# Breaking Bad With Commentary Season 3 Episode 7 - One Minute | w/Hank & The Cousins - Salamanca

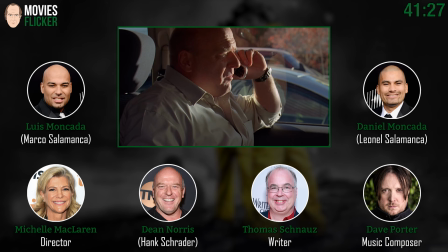2481s
I've never, I've never felt so over, so heartfelt towards a crew before. I mean, And, you know, I was blown away by what these guys achieved.
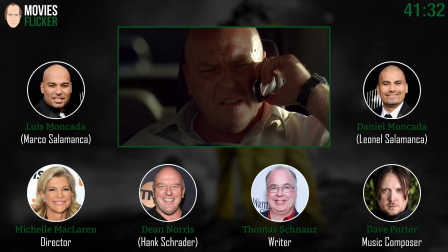2489s
And everything was pushed today, too, because I remember there was this freak snowstorm. Right.
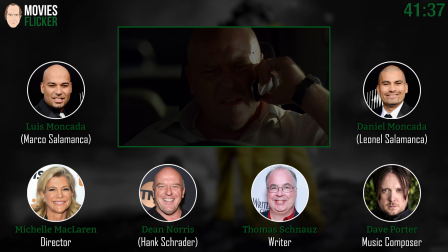2492s
And so they went and shot one day of 308 and pushed this past the weekend.
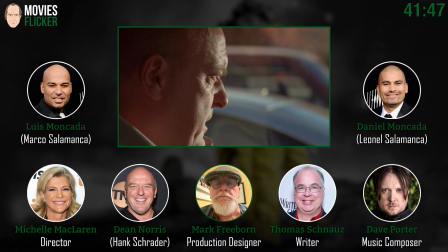2499s
Well, and we lost our location at the last minute, the parking lot location. And Mark Freeborn, our wonderful production designer, found one at the last minute. The music in this was absolutely fantastic. Thank you very much. So, Dave, do you want to talk about this?
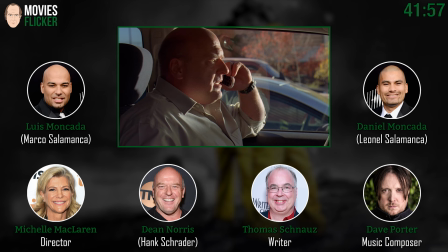2514s
yeah I can talk a little bit about it like we often do on this show we used music here to build the tension
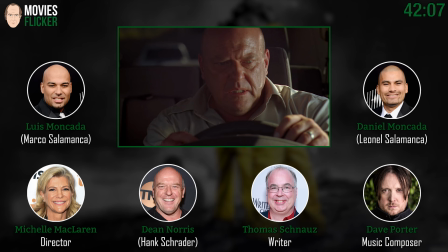2521s
mostly before the action actually happens so a lot of tension building here and a lot of of course attention paid to the clock flipping over to 8 that was a
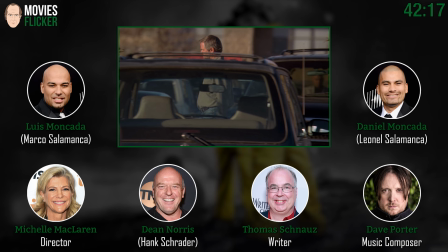2532s
great moment man yeah and a lot of great sound work here too of course with all of the misdirection
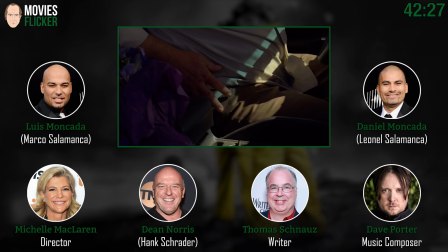2540s
going on Well, and that's what it's and we wanted to you know try and and fool the audience the gun gone.
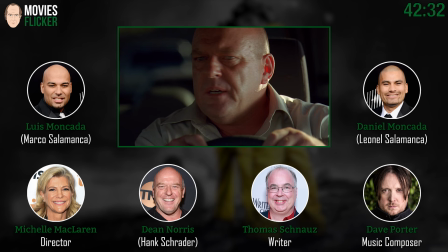2546s
I love that shot Yeah, but this is just Michelle go and remember she's just going Dean look down look scared look over there look left No, really look real scared motherfucker That's all that was I'm there that's not like really scripted out That was kind of us creating that you know and we created a rhythm in this that's the thing with the sound
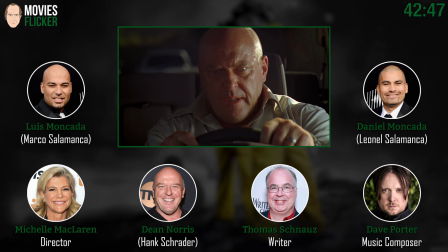2564s
Like did you see it and then write it to it? Yes, that was like here it comes. Did we say I missed the eight already?
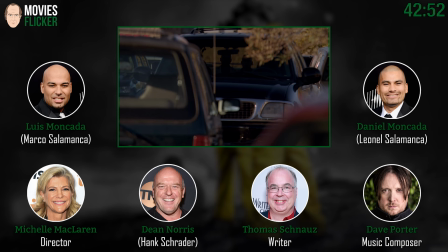2569s
Yeah, like they're all And then it goes away because you're wondering whether it's for real. Yeah, and you hear we get to bring back The palette that we've used for the cousins throughout you know, and now you're off.
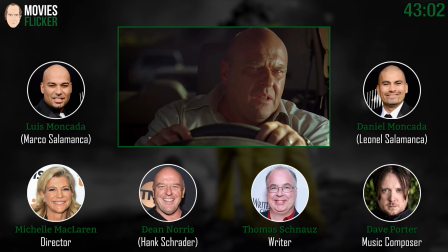2580s
Are they really are they not real? You know bright boom and then Yeah, could that be that that be that he doesn't know what they look He's got a panic attack anyway.
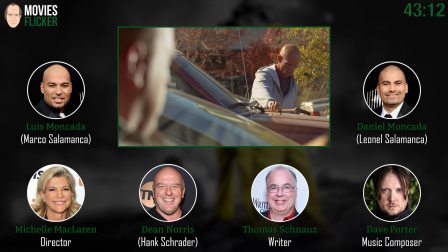2590s
Can't do anything There's a lot of bald guys
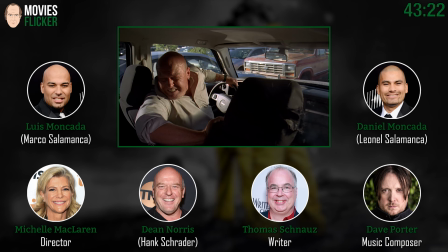2595s
Yeah Exactly, but here again every day all these cuts will just look up look.
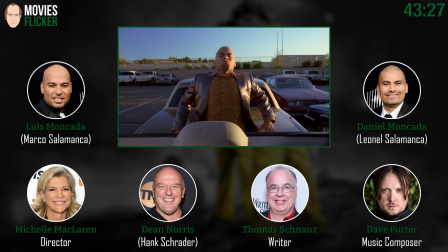2600s
Oh fuck And then Michelle loves this shot right what we did just that's just a video camera in the back of the car Right or whatever was or just a now how did this feel?
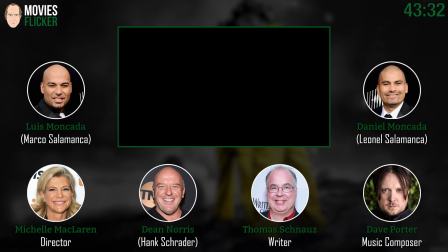2610s
That really tight shot of Dean. We lost the light.
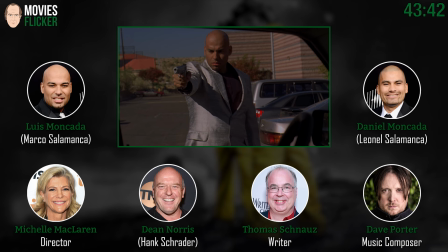2613s
That's important for men's process cars not moving Michael blasted light in there and Dean pretended he was driving the car back and you'd never know
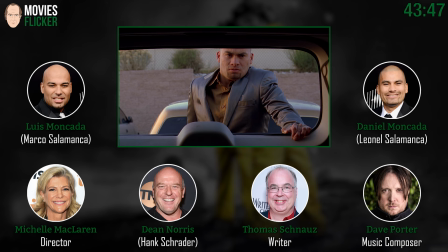2623s
I can believe I miss
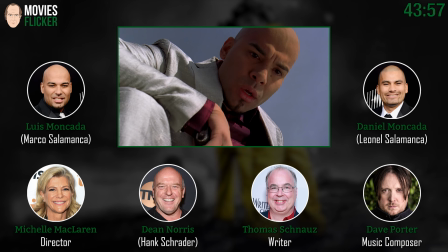2630s
How do you feel to be squished? Ow. How hard was that stunt? Was it okay? And then the arm going on. As a matter of fact, it felt like a rollercoaster.
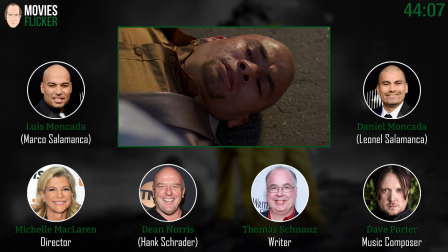2640s
I was just like, ah. I said to Daniel when the car hit him, he's got to move his body. He's got to fling it forward. And when we actually shot it, I thought it was so violent. I thought, oh, my God, we've snapped his back.
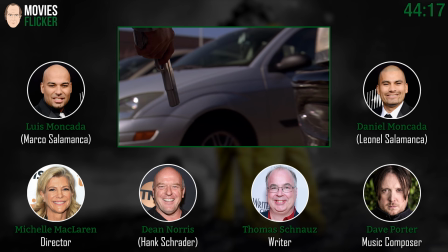2654s
And it was all him. Doing it. We did an amazing job. coming up with the low angle from the of the gun is that coming up yeah right there that's love that shot love that shot
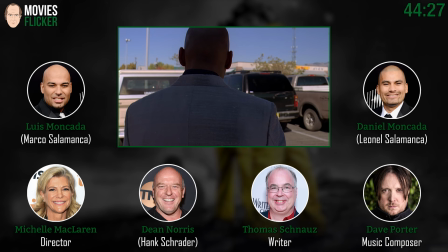2663s
does that show or did you slow it down later we shot it in slow-mo okay and that's Andy Vogel II on the steady
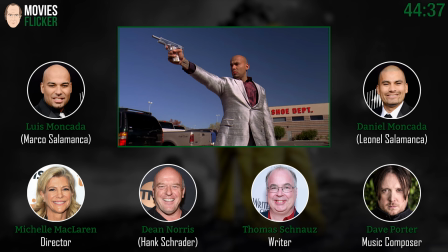2670s
cam that was all me walking slow that's not bad props going boom this year this
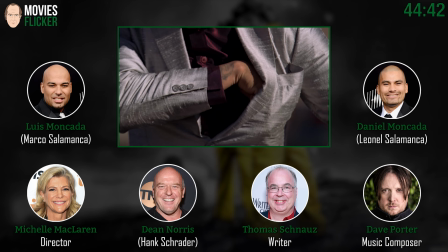2678s
so this thing I mean this thing all worked they ought to do this but this lady screams so loud I yelled cut and she didn't hear me and she kept running and screaming and running and i'm yelling
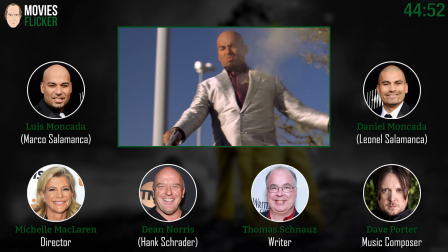2686s
and that bullet again that bullet again oh wow it was a trucker's fault
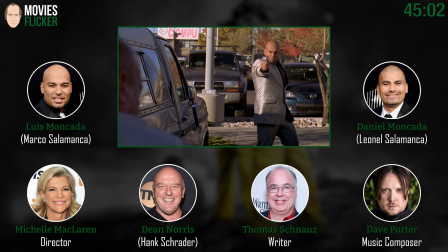2695s
now we didn't reveal do you think people but people obviously understood he had the bullet proof that yeah yeah but there was a point where we were going to reveal that we did we shot it and we we cut it out and originally you shot him in the back and which spun him
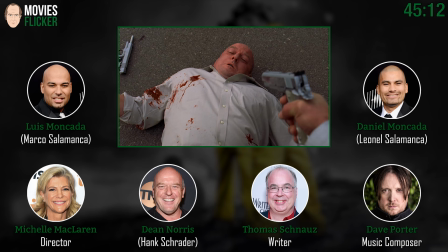2707s
around but uh right shoot this is later my reaction is all two months later
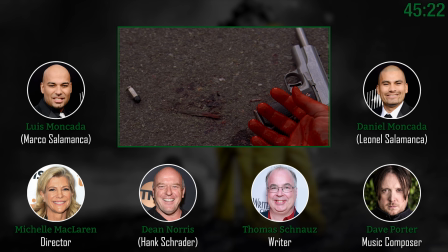2715s
we did some pickups here and and then and then the whole scene shifts again right here man i love it boom right there it's amazing because we and the music goes with the music is makes it terrifying that's
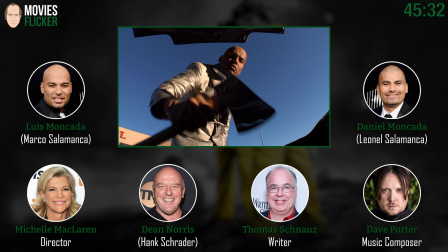2729s
a great shot yeah yeah that was a great shot michelle figuring out and then the next one when you see it to the bullet to the face
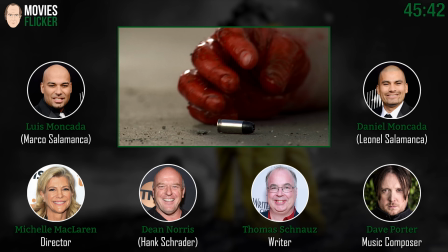2735s
you know there's some what is this eight and a half hours of light on these days and so we had to pick up some shots of
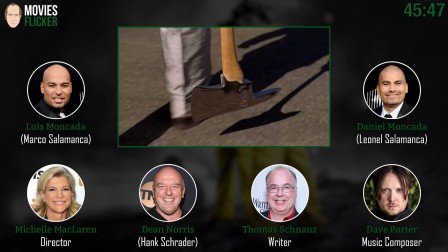2741s
dm these are all after yeah that's after and um it's just i love this noise it's in the music the noise and i love the
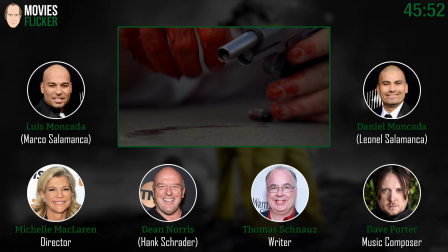2748s
dragging of the axe which was in the script actually yeah and i'm glad we kept it in there you probably noticed we used the right there car alarm
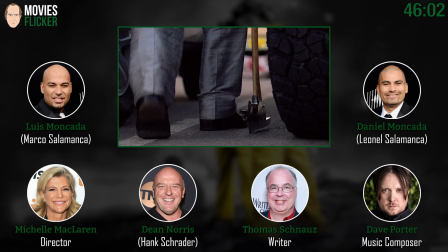2755s
as the tempo for all that was phenomenal and of course the car alarm sets the tone for this whole scene it
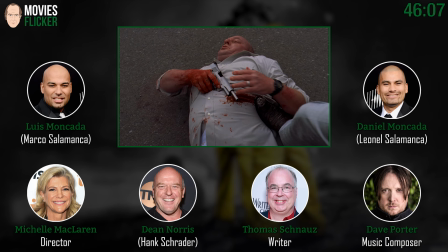2762s
really did it was so jarring man you know when it so the lesson here is guys if you're going to kill somebody with an axe speed it up because you just don't
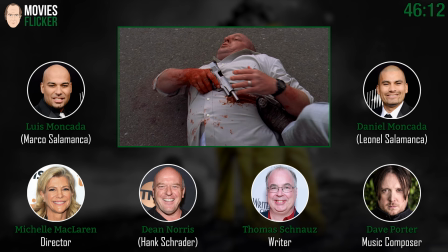2769s
know what's going to happen that's right no no no just shoot on the first thing that's what you're supposed to do
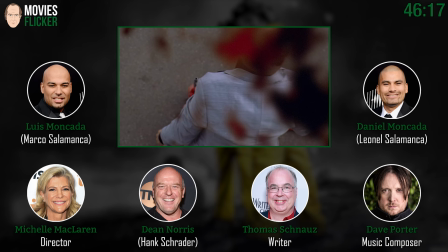2775s
yeah here we go baby right to the right to the lens
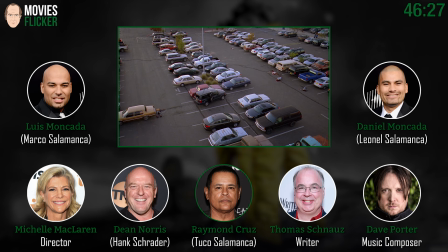2782s
that was a shot i think they wanted to do back in the tuco era and they didn't they didn't do it so it got you got to put it in this one and here's the the alarm keeps going just like the t-o bell kept going in uh in the in the
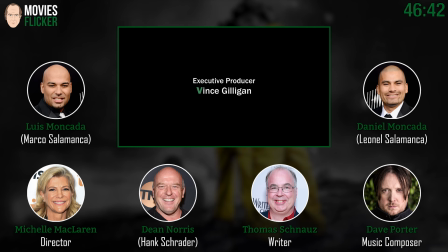2794s
grilled exactly wait a minute this is over what happened we're done how do you feel louise wow
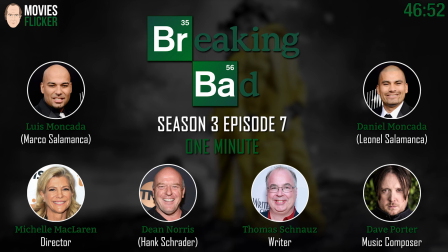2805s
it is sad there's always flashbacks just wait will we cut right now i'm just gonna jump on that guy over there i'm talking about dean you made don't look at me i didn't write it i didn't write it jump on this guy oh all right tom it's all right i just do what i'm told oh that's it i'm not that mad because that's just a walk good night everyone good night thank you thank you